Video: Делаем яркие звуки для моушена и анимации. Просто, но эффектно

Для создания толпы можно записать несколько вариантов и развести по панораме.
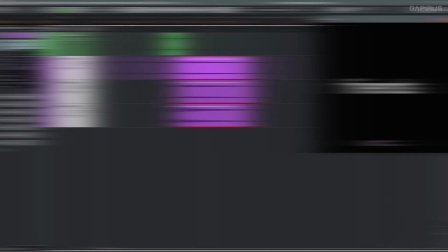Даже если переборщить с актерским мастерством,
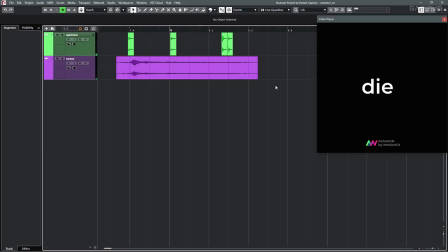здесь это пойдет на пользу.
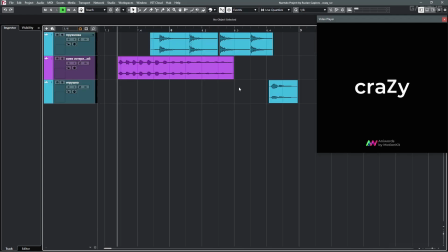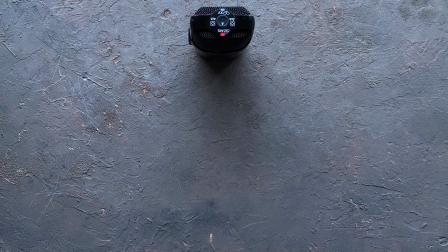Тут в конце детская игрушка. Ну и кстати, записывайте не только себя, но и своих питомцев, домочадцев, сожителей и иждивенцев.
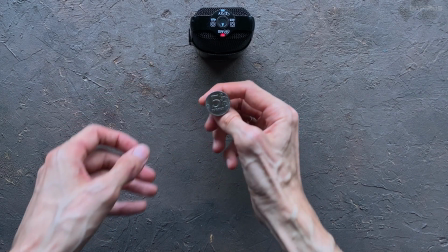А теперь вот такая мысль. Бывает, некоторые предметы звучат совсем не так, как мы ожидаем.
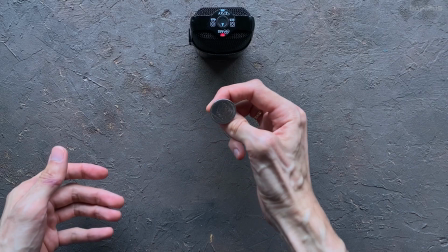Потому что у нас в головах есть свои клише, а они не всегда соответствуют реальности. Но однажды я услышал фразу, которая мне понравилась и развязала руки. Смысл такой.
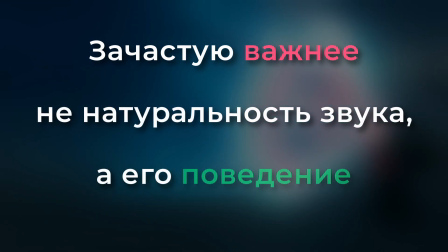Зачастую важнее не натуральность звука, а его поведение. То есть мы будем охотно верить звуку,
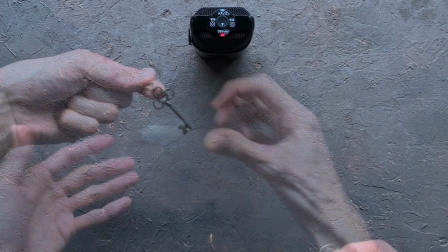если он ведет себя согласно нашим представлениям, даже если звучал совсем другой предмет.
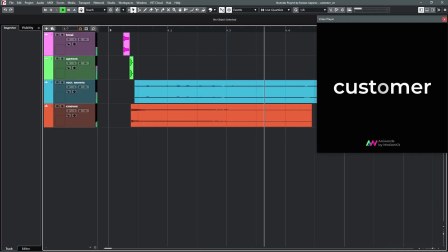Я использовал этот звук в такой сцене. Помимо тонального хвостика, губного щелчка,
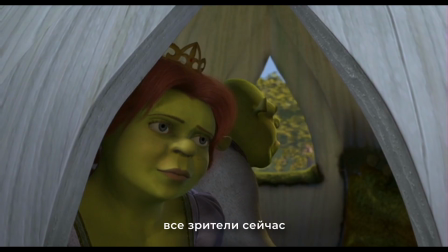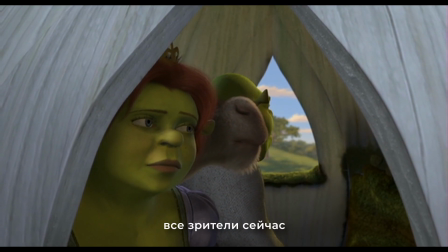и вращение настоящей монеты.
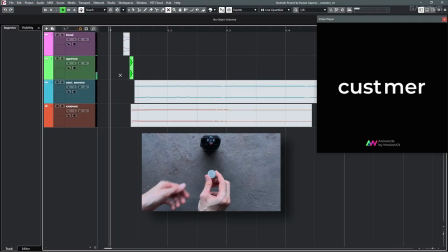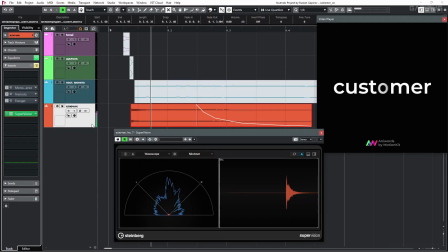Но чтобы ключик вел себя более похоже на монетку, я для начала сузил панораму, просто чтобы он оказался в центре.
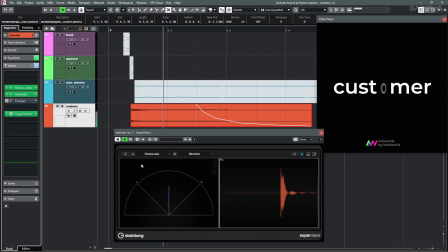И добавил тремоло. Теперь монетка будто вращается. Ну и плюс фленджер. Будто от вращения звук немного резонирует сам собой.
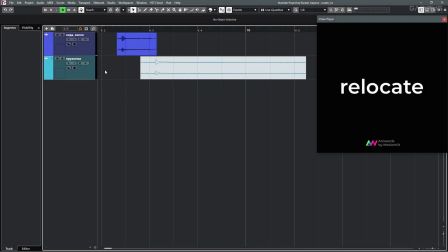Стандартные эффекты типа фленджера и фейзера могут кардинально изменить звук. Например, обычная капля воды вдруг начинает пружинить.
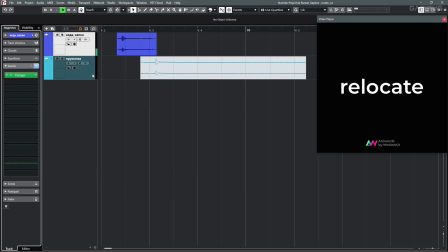А линейка стала еще мультяшнее.
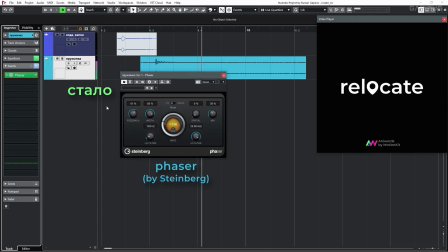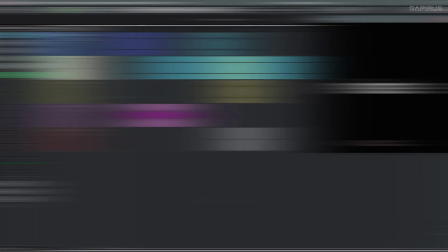Из интересного, в этом проекте была еще вот такая сценка.
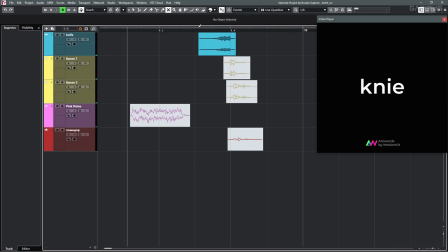Тут есть уже известный нам нож, плюс пара банановых звуков.
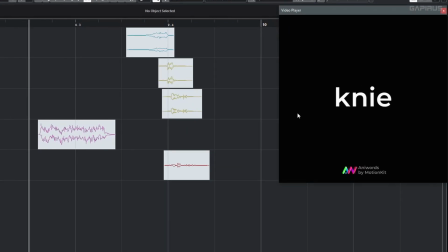Но занятнее всего вращение ножа. Можно было озвучить привычными звуками в уши.
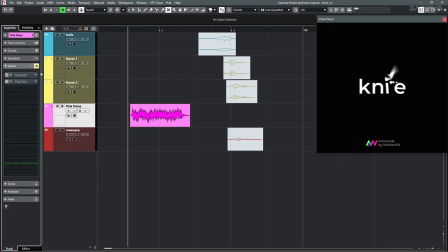Но я взял кусочек розового шума. Его легко найти или создать. Повесил на шум тремоло.
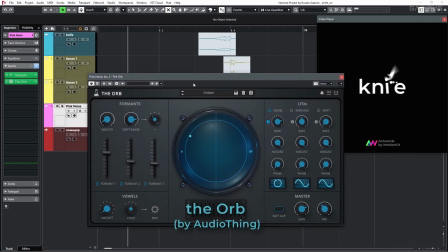И такой плагин. The Orb. Он поднимает особые частоты, как будто человеком произносятся разные гласные звуки.
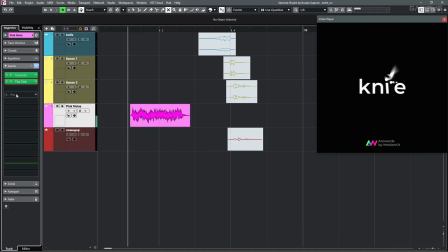Занятно. Плюс каждый раз выходит немного иначе, получается эффект рандомизации. И все вместе. А для тех, кто любит почернушнее, добавьте помидор.
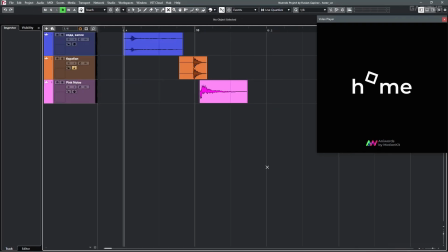Еще розовый шум пригодится для создания эффекта пыли, пара или дыма.
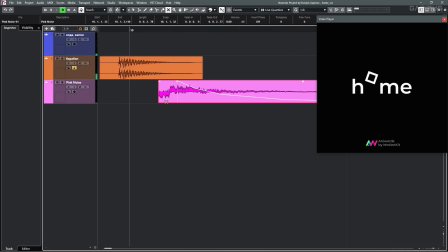Просто фейдом опять же имитируем поведение звука. Тут он резко появляется и чуть плавнее затухает.
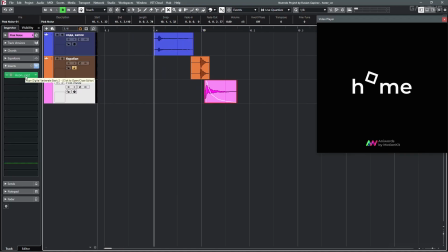И добавил легкую реверберацию. Кстати, это отличный, бесплатный и простой ревер. Для прыжка взял снова каплю воды с фленджером, а для удара укороченный снейр или рабочий барабан.
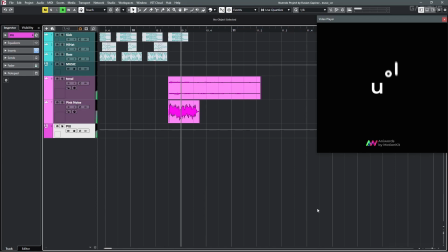Могу еще показать, как из розового шума сделать вот такой эффект. Пиу! Тут кроме шума есть небольшой тональный хвост.
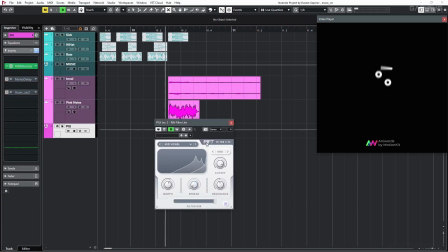Далее на них обоих действует простой резонансный фильтр, удобный и гибкий.
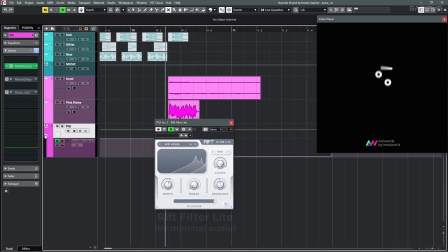В нем просто автоматизировал ручку котов.
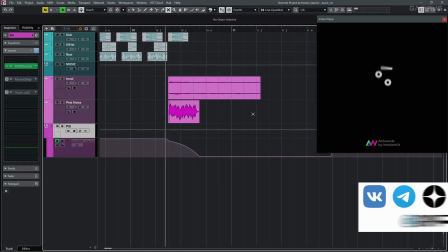Когда-то плагин был бесплатный, но теперь уже нет. Кстати, подключайтесь к моим соцсетям, там я рассказываю и о плагинах, которые попадаются, и вообще делюсь опытом.